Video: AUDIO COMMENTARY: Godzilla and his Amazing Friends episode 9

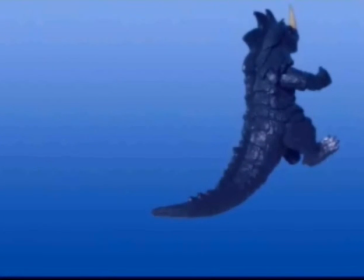[8:18]
So that's why I put that in there. Another thing, this moment right here where Godzilla tosses up Seagoras and flies up there,
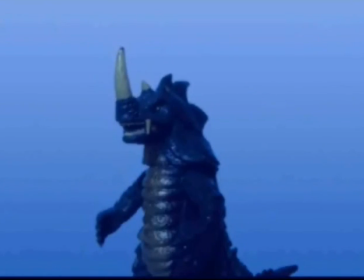[8:27]
I wanted to show off that because Godzilla's underwater, he can move more nimbly and much more faster than he normally would on land.
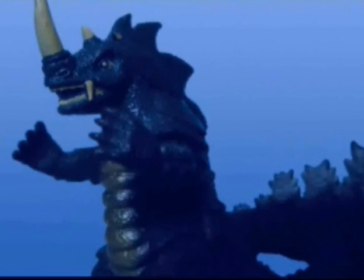[8:35]
So I wanted to give him a little bit more DBZ-esque movements and give him
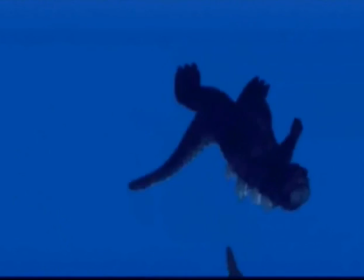[8:40]
this sort of ability to actually move twice or 3 times as faster as he normally would.
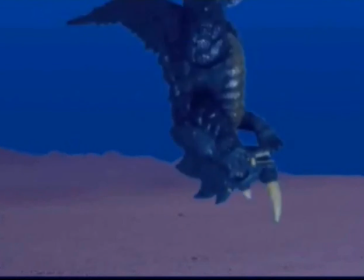[8:47]
Also, this one scene right here where Seagoras crashes and the dirt flies up,
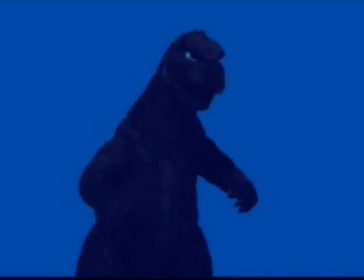[8:52]
I should also mention that thanks to the introduction of Pinnacle and Vegas,
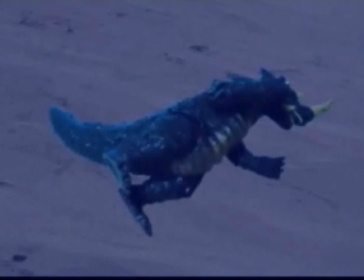[8:57]
this episode sadly marks the last of the hand-drawn explosion or other effects as well,
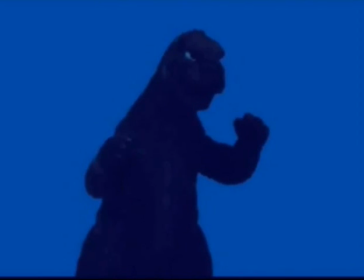[9:04]
because, now that there are some chroma key or keying out effects that exist on the internet that I can find, thanks to the help of my friends,
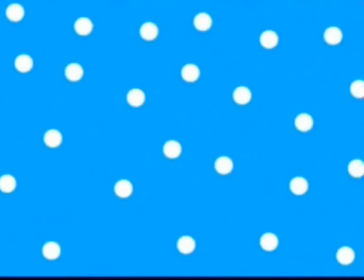[9:18]
it just helps portray the action a little bit more better.
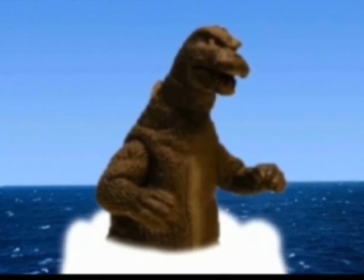[9:20]
And while all the hand-drawn effects will not disappear, like for example Godzilla's ray and the bubbles, they will not disappear.
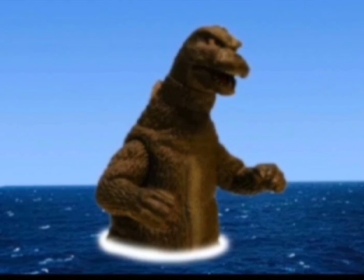[9:29]
Stuff like fire and water will probably be substituted for the newer effects.
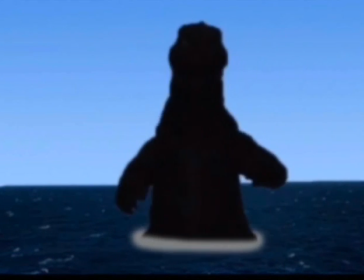[9:36]
So this is sort of like, this episode marked the last hurrah of that.
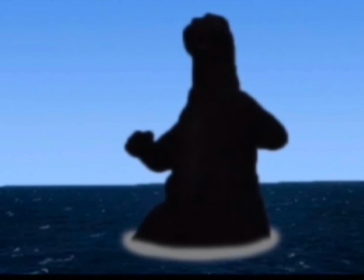[9:41]
Now this scene right here, this is of course the tsunami scene.
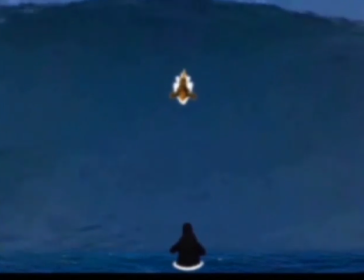[9:46]
Where I got the tsunami, I'm not going to mention for safety purposes.
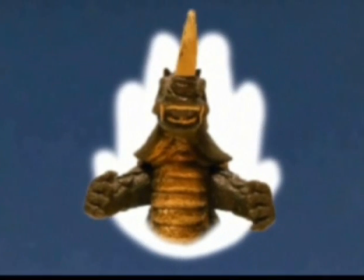[9:51]
This actually was supposed to be a little bit different.
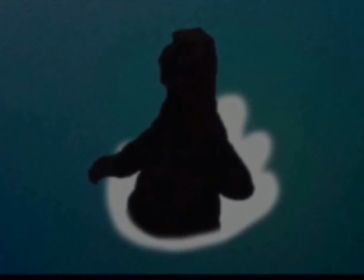[9:56]
Sigurus and Godzilla's battle was actually supposed to be on the shore of Monster Island,
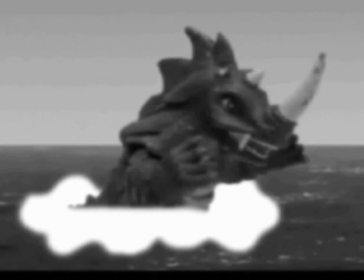[10:02]
but if I had used but if I had used that, the tsunami would have struck Monster Island and just flooded everything,
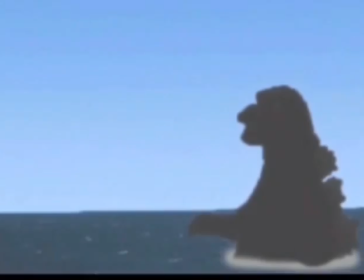[10:11]
and it just didn't really work out the way I wanted it to.
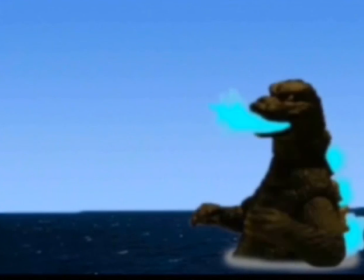[10:15]
So I'm sort of glad that I changed it to the middle of the ocean, so we don't know,
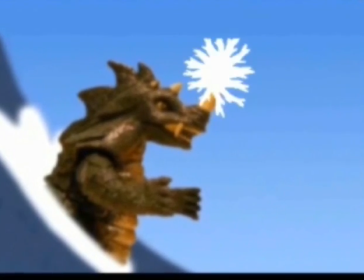[10:20]
nor is it that big of a concern in where the tsunami strikes.
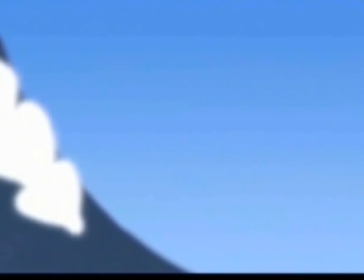[10:25]
And considering recent events, aka last year, in Japan, I think that's for the better that we don't know where it struck.
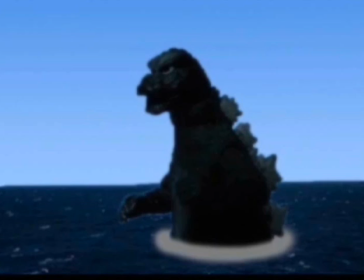[10:34]
And also, that horn effect there,
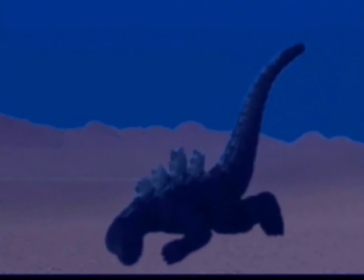[10:37]
I also wanted to imply in the series that Sigurus' horn is not just weather controlling horn, it's more of a water control.
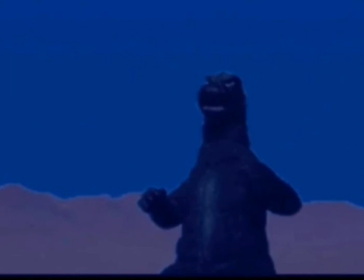[10:45]
I mean, granted, he does create a tornado with it with the help of sea mons, but that's about it.
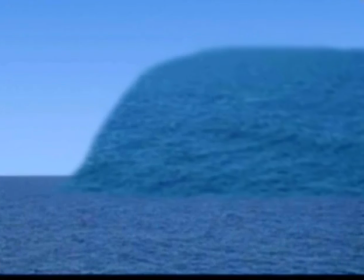[10:50]
Most of the time, it's usually just good for water and lightning, not really it's not just weather all by himself.
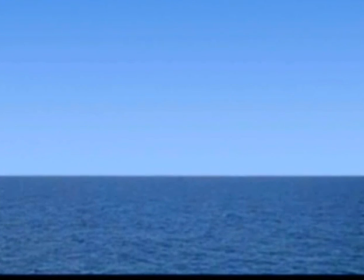[10:59]
Only when surrounded by his mate does he actually possess those superpowers.
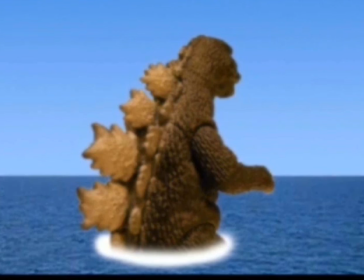[11:04]
Also, that one little scene there with the tsunami disappearing, that unfortunately was a last-minute addition I had to work with Pinnacle.
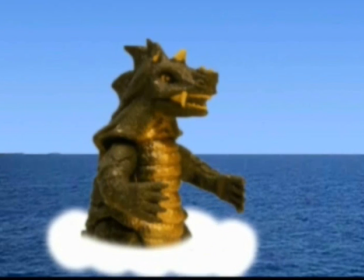[11:11]
It was supposed to sink down into water and disappear much sooner,
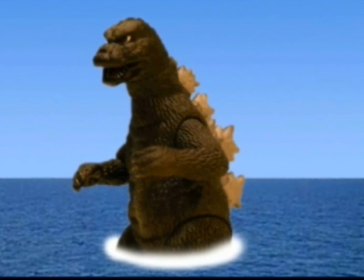[11:15]
but unfortunately I didn't have enough time to add that effect, so sorry about that.
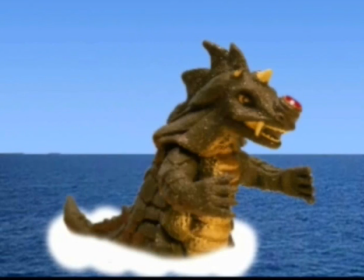[11:22]
And one little tiny anatomy blunder I made there, if you can see with his horn, there's some blood on it.
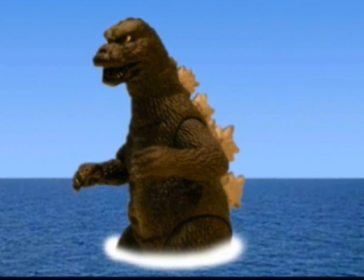[11:29]
I accidentally made that mistake, as horns don't possess blood inside of it, it's all just bone.
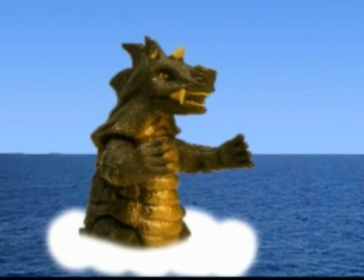[11:35]
And, well, it was basically to imply that Sigurus' horn has been blown off by Godzilla, so minor fix there.
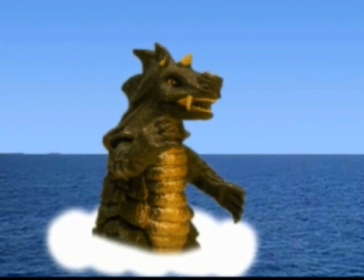[11:44]
Or minor problem.
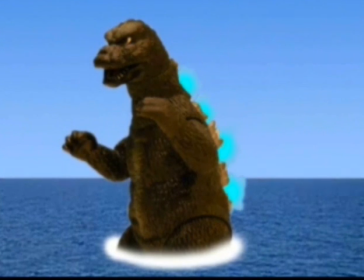[11:48]
And also, this is perhaps one of the gorier deaths I have to admit right here, with Godzilla firing his horn.
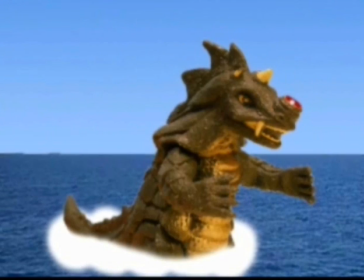[11:56]
Oh, firing his ray, sorry about that. And blowing up Sigurus' head. Boom. Yeah.
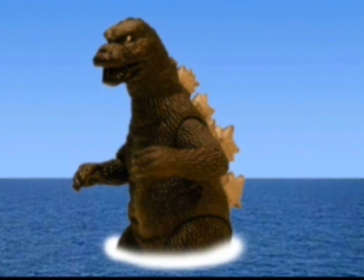[12:05]
Again, I wanted to sort of poke a little bit of fun at Kyle's style and make the death a little bit more gorier than usual.
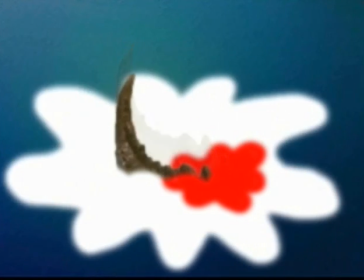[12:13]
And sort of a little more,
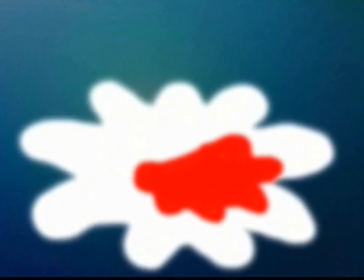[12:17]
not explainable, but more possible or reasonable, since normally blowing up is just weird in tokusatsu.